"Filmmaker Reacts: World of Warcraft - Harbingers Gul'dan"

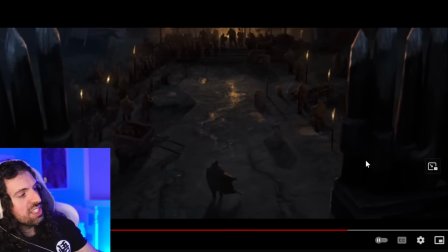insanity this is cool too so i want you guys to look at this image compared to the first one
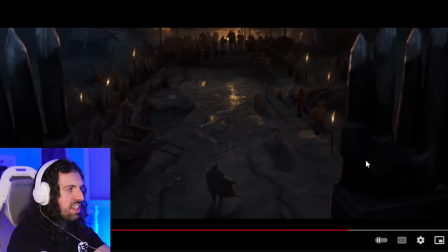so on the first image we had gouldan outside the gates right so look at this i'm actually going to jump to it look
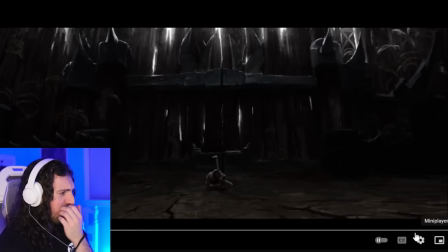at this image beautiful beautiful image by the way so look here
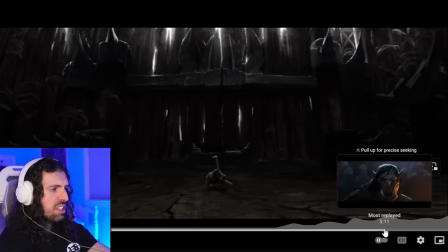insignificant small powerless he's on the ground he can't stand up now look at this one
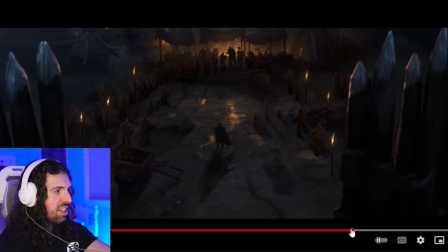thanks to that follow on twitch look at this one here it's the opposite not only is he facing the gate
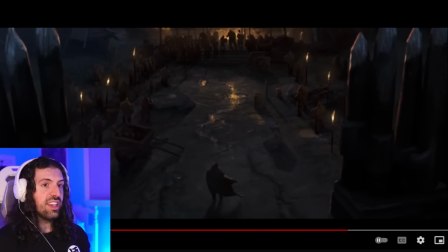he's not cast out he's through the gate and look at his posture he's upright he's he's able to move with confidence and purpose so look at that difference again just really really nice uh
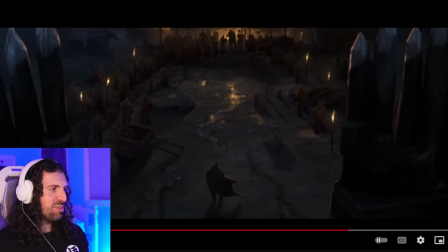cyclical nature of this uh of this video just like the spiral so this it's just so cool like the amount of um the amount of planning that goes into these and again this is the subject is
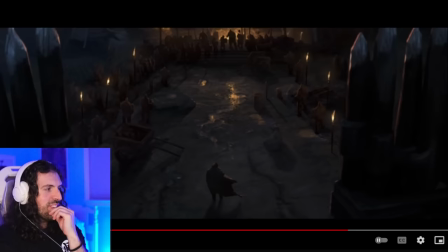in a very similar place in the frame all right so i do think it was intentional and if not it's just a really cool coinciding detail but shaman's channel the elements but they don't really control them oh
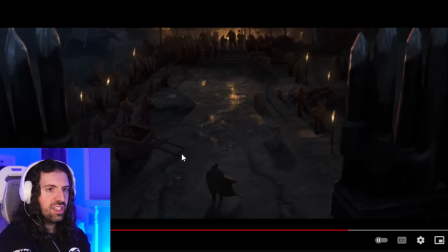i see so he's trying to control most likely yeah they had come to me thank you abby
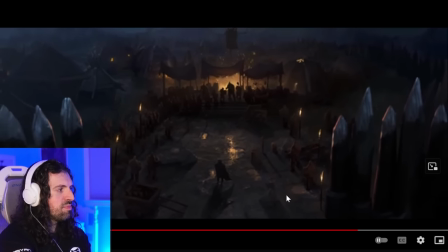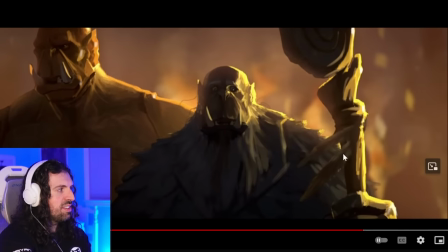Yeah, this is great, too.
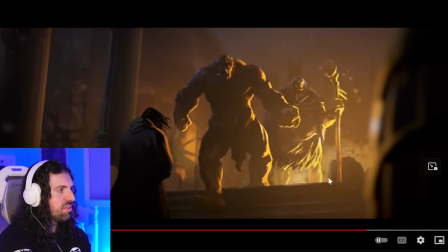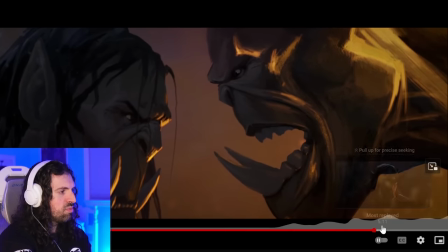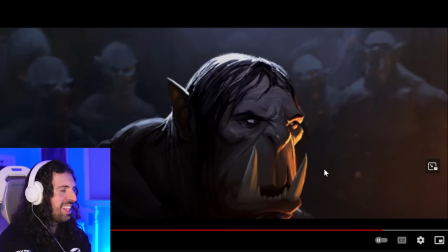Man, the voices are just so visceral for the orcs. And this is what I love, the snap, because you know this guy was scared.
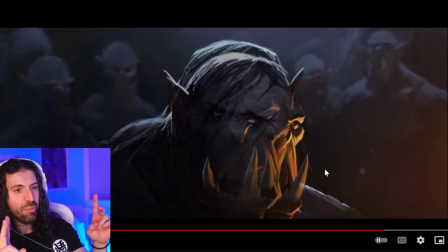It's kind of like a bully character, we'll call him. You know he was scared because the way he speaks here is not the same man anymore. I think that's what's really cool. Let's see.
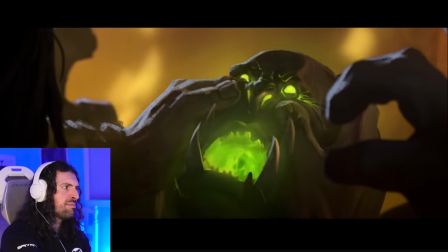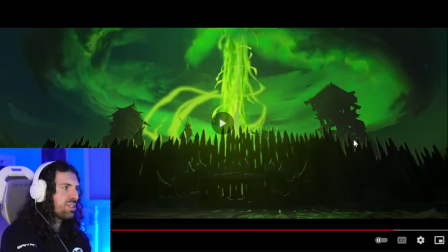Just destroyed them
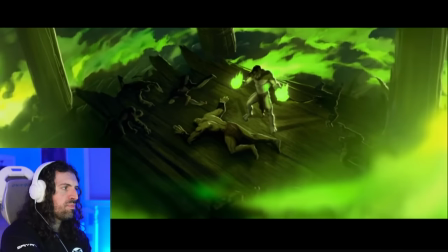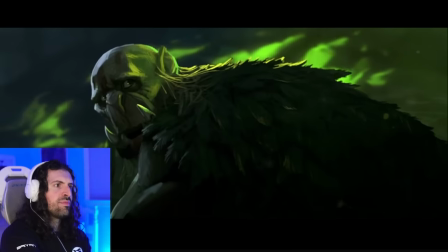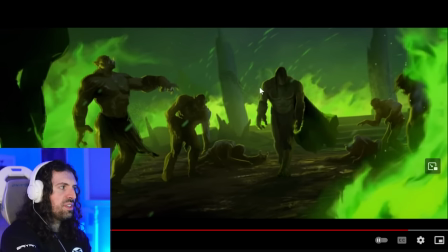Cool shot too as he walks past everybody
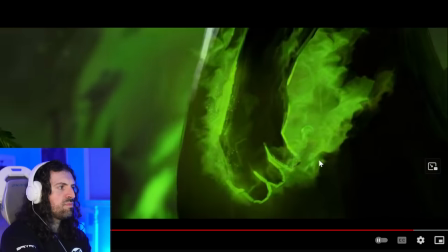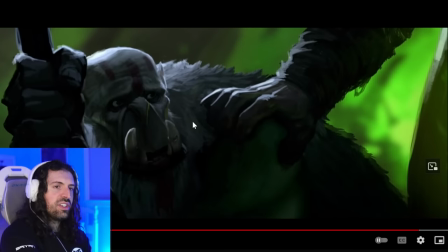So why why I think he just like I said he couldn't he couldn't be reminded of his past I think that's why he destroyed this guy
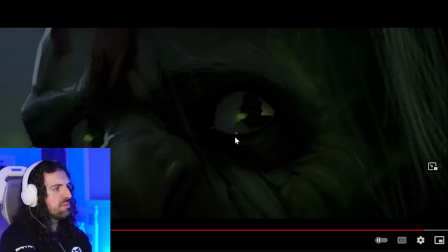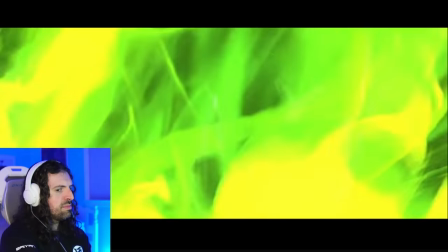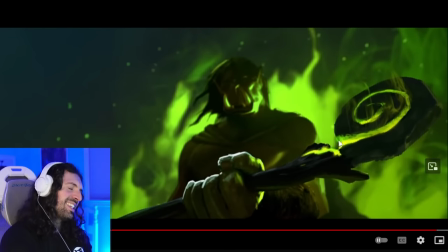And of course That's how he gets his staff So awesome what a full circle moment from all the other stuff we've seen Warcraft 3 and then Draenor
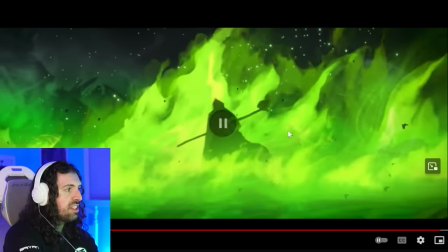Man well done And now that, see that silhouette, is one that we know very well of Gul'dan.
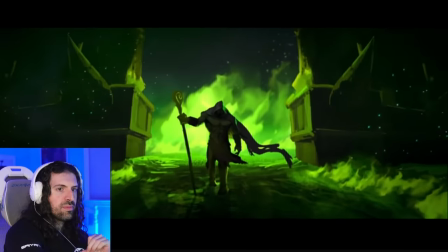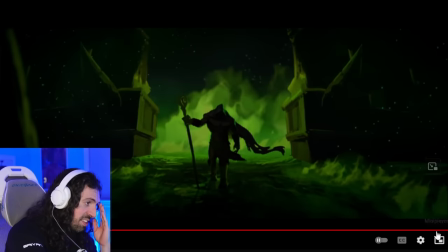Again. Look at this image, compared to that one, right where he was cast outside the gates.
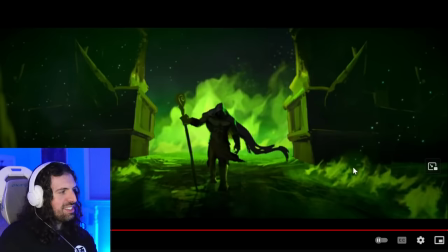Now he's walking again from those same gates. And look at it, he's a different man, he's changed. He's got tons of power now. He doesn't need anybody else.
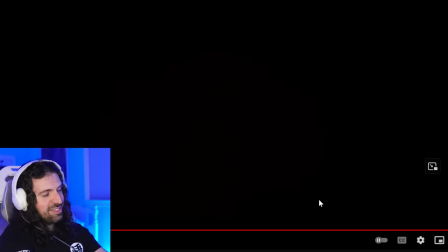And this next part is just it's crazy